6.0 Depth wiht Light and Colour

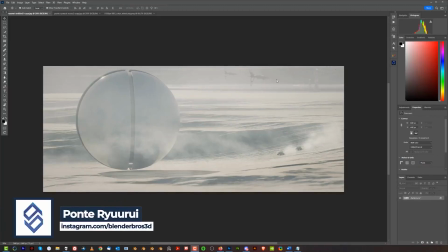In this video, we're going to be talking about depth, importance of colors, temperature, complementary colors, and so on.
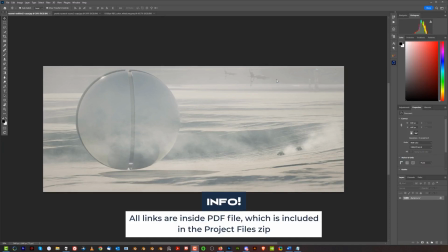Important feature of light is color and also intensity, so darkness, brightness, warmth, cold, etc.
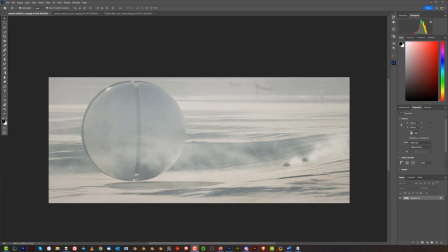And this is a very powerful tool if you want to create really interesting composition.
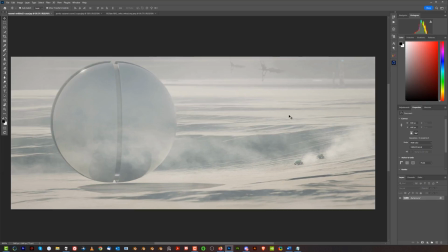Now, in this image, you can see that we have basically one color. It's kind of like a yellowish white, and that's it, right? But I created depth by simply fading things out in the background. So I used value, which means intensity,
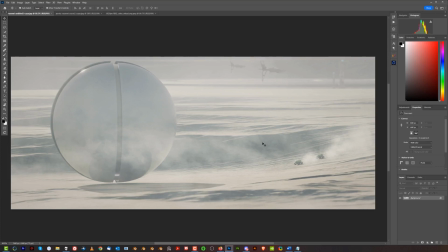to create depth and create an illusion that something is really far away by making it less apparent. Another trick that's used here is scale, so size of things, right? Things that are bigger appear closer, and because the sphere takes so much space in the 3D view, it makes it look huge.
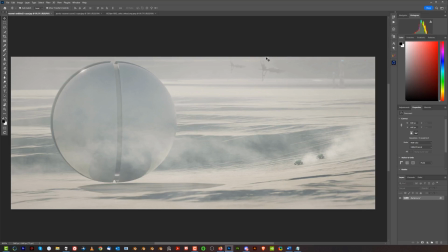But if I place the same sphere far, far away, somewhere there, this would even further amplify the depth of the image, because you could relate that, this size here or this object here is the same as the object over there.
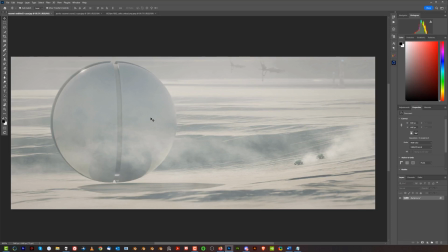So if I did that, it would be even stronger, because you would think subconsciously that, well, the same object here is over there and the size is very different, which means this is really far away. So you could create depth by placing the same object far away, make it smaller,
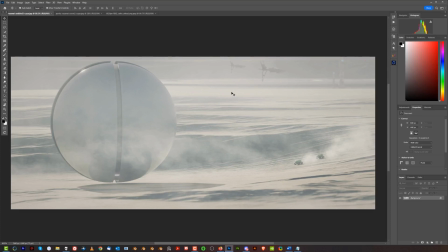and it will create, illusion of depth in a 2D image, because let's face it, that's a 2D image, right?
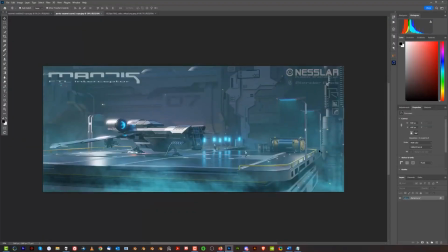In this image, I created depth by using colors and light. So you can see that the vessel is really well lit. There are some highlights here, so there's a lot of contrast. Also, you have lights and, these yellow barriers and the pipes on the bottom, and this container here, the cargo,
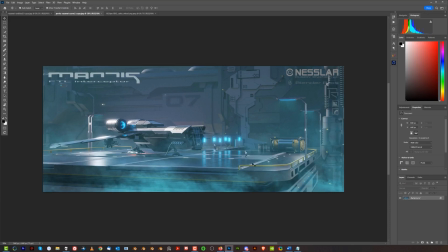and also the soldier or whatever, the stuff here on this landing pad. They use kind of like bright jackets, and then the entire back is very gray and sort of cyan. So even though these buildings are not that far away, you can feel the depth of it.
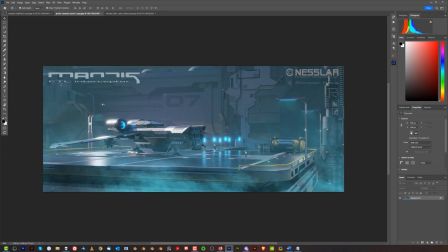Also, another trick used here is actually focus, which means the things in front, are well focused, they're sharp. And these buildings at the back are kind of fuzzy and falling out of focus, right?
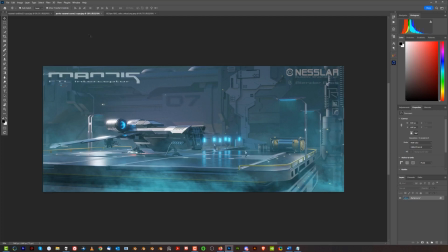So there are three elements here used to create depth in the image. Another important thing that you can use in images is temperature. So warmer colors are going to be always bring in more attention. So if you're going to use something like yellow, green, red, etc., they're going to always pop.
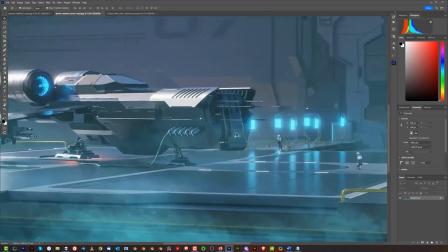Which is why, for example, like when you use really warm lights on your vessel, on your models,
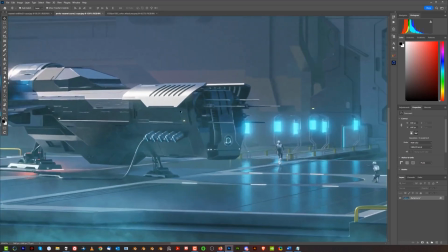it's a good idea to make them quite small, because they're gonna pop really strong.
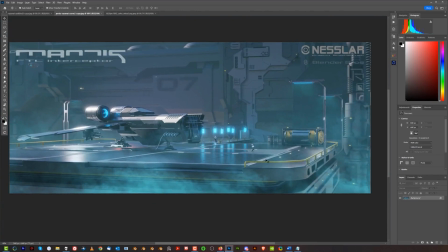Same as here,
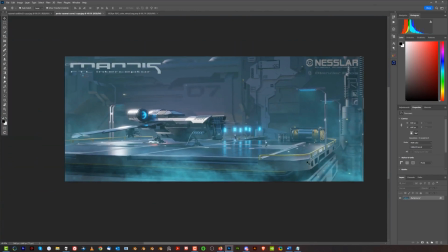I was using very small lights and larger kind of yellow warm elements around this platform to kind of surround it with color,
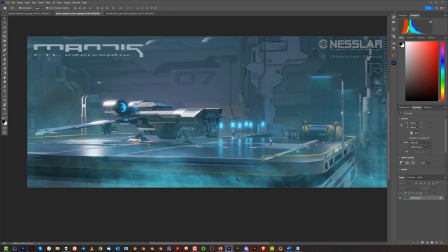to literally make you get lost in this kind of a circulation here. So you're drawn to the middle of this platform by lights, contrast, color, temperature, etc.
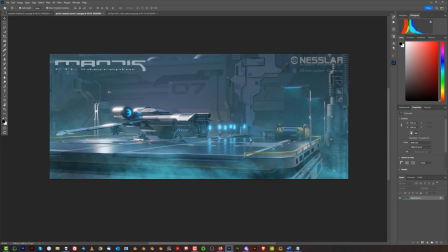And the back is cold, the back is cold, it's cyan, it's kind of faded and it's blurry. You do have some lights here and there, but they are used to simply pull your attention back to the background, right? And sort of, follow here through this line back here and back to the platform.
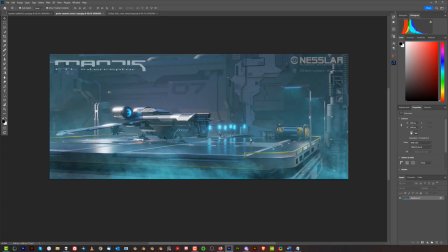So I use these lights to sort of make you jump from this front plan to the back plan and, go to these logos and they go back. So they use as anchors to sort of help you travel through this kind of a dull and gray building.
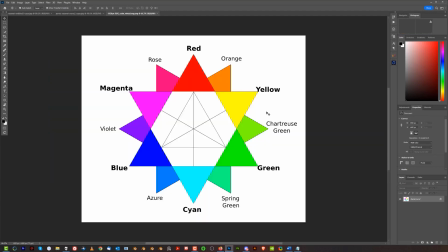Now, complementary colors is something that's also important, and you need to understand how it works. Now, how complementary colors work, you have opposite colors that complement each other, which means they can coexist in one scene very well together, right? So you got red and cyan, blue and yellow, green and magenta, and then anything in between.